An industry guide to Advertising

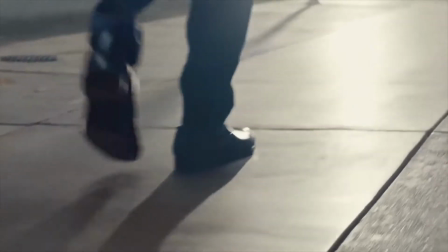In this advert it shows Chris using the perfume. I feel like the way that this has been filmed shows us what kind of a person he is
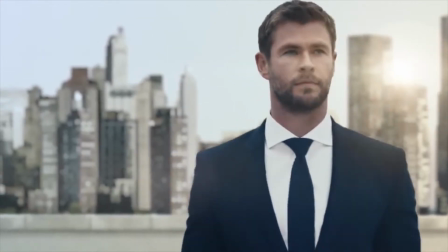as he talks about admirable qualities such as compassion,
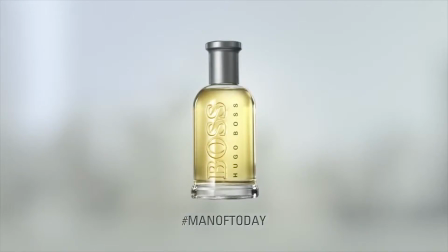honesty and giving. He is a role model for men who have high aspirations in life. When people see someone famous using certain products, it makes them want to buy it.
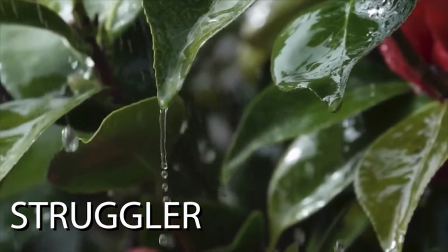A struggler is someone who has very few resources and are mostly middle-aged.
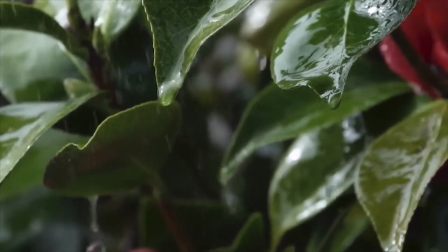These are people who are heavy consumers of junk food, alcohol and who try to win the lottery.
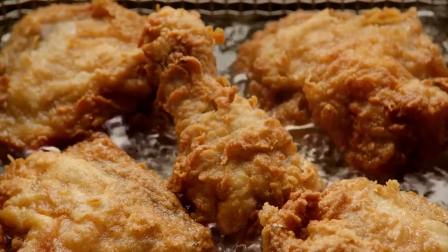They try to escape from their problems. these people are usually the buyers of fast food such as KFC.
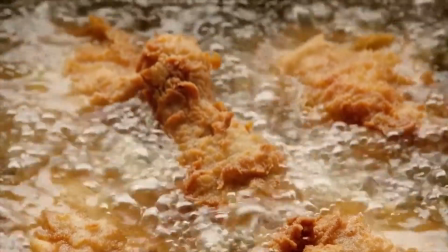In some of the TV adverts, they show the special offers such as for bargain buckets.
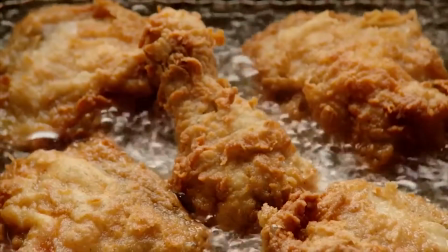In this particular advert, they compare mindfulness with the sound of rainfall to the sound of sizzling fried chicken.
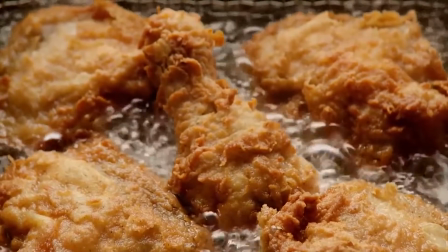This will appear to the strugglers as they are less likely to practice mindfulness and meditation and instead eat junk food.
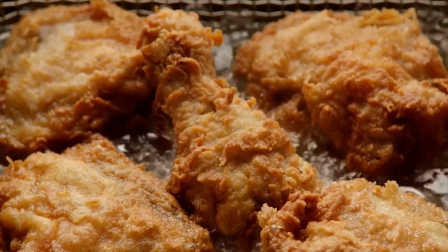KFC's advert is telling us that their fried chicken is good for your well-being, which it isn't
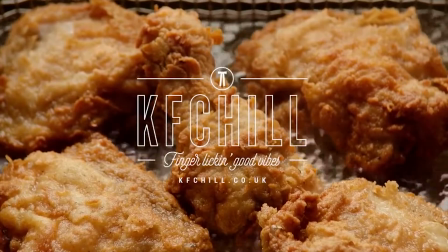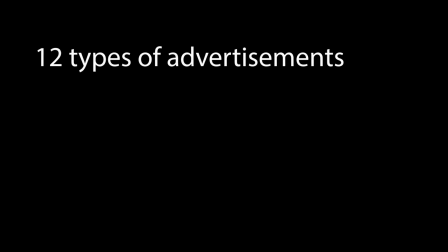Gunn identified that there are 12 types of advertisements In this section I'm going to talk about 3 of them
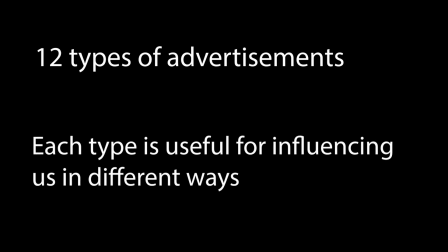Each different type of advert is useful for influencing us in different ways
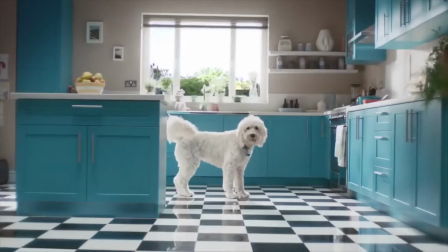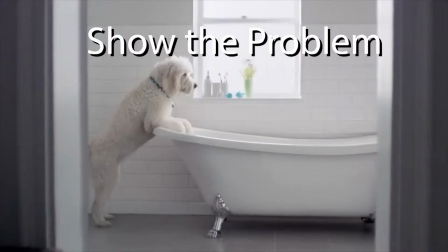In the Flash advert, we see the dogs singing and then we see the women effortlessly cleaning our house.
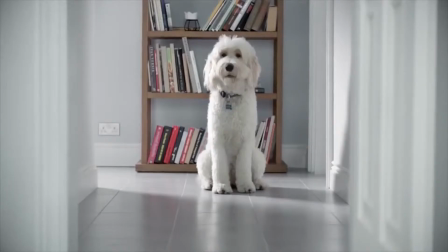This advert focuses on problems some people face in their everyday lives.
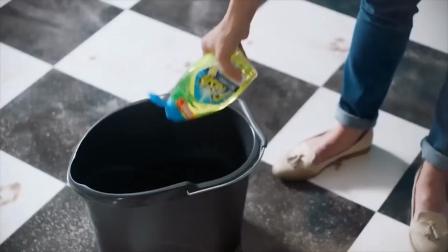And then the product is introduced as the remedy.
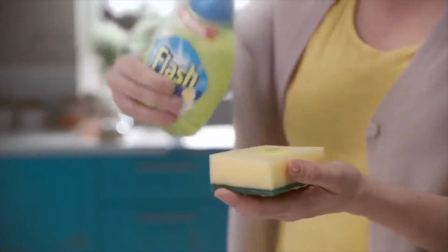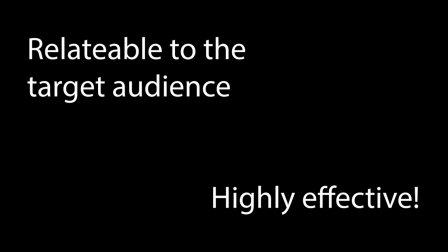The adverts are created to be relatable to the target audience, making it highly effective as it surpasses their expectations.
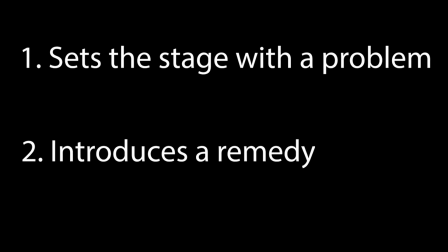First, the ad sets the stage with a problem, something is clearly missing in the customer's life, or there is a clear need. Then, the ad introduces a remedy.
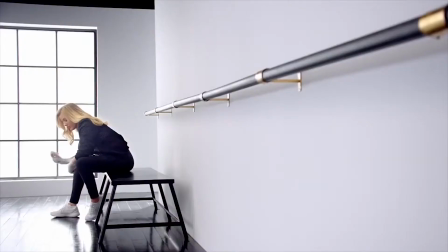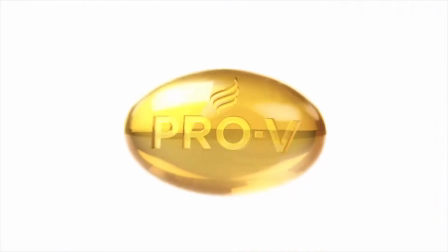The Ellie Goulding Pan 10 advert uses her celebrity fame to influence people who want to be like her.
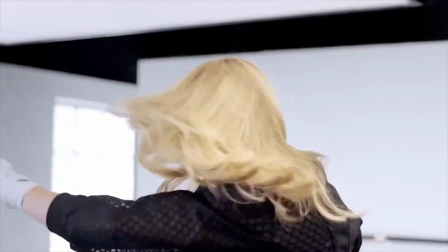Adverts like this are very common. They are likely to use celebrities in order to build a strong brand identity.
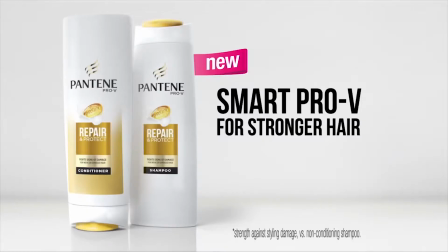Consumers are more likely to buy into a product that their favourite celebrity is associated with.
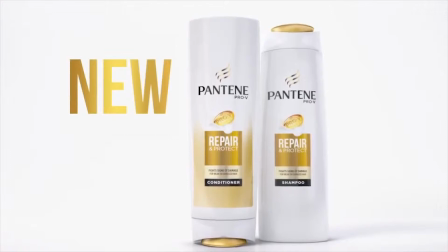The audience is also subconsciously becoming aware of the product. Characters or celebrities help the viewer embed your brand into viewers minds. Females who want to have hair like Ellie will be persuaded to buy the brand of shampoo.
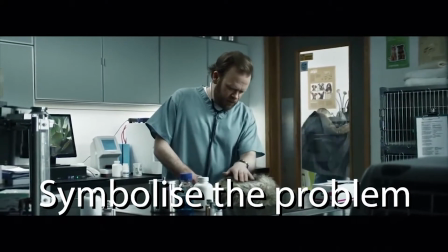The last one I'm going to look at is symbolize the problem where we use a
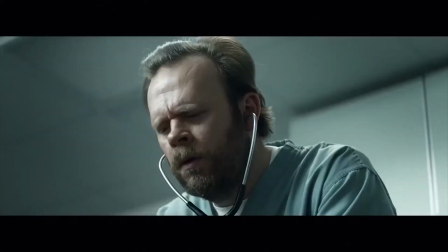symbol or an exaggeration visual to introduce the problem.
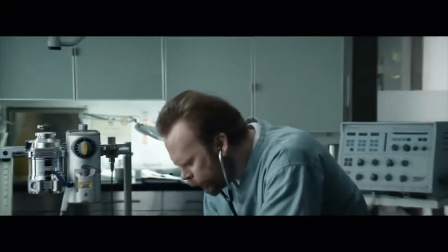In the Specsavers advert we see a vet diagnosing something furry on the surgical table.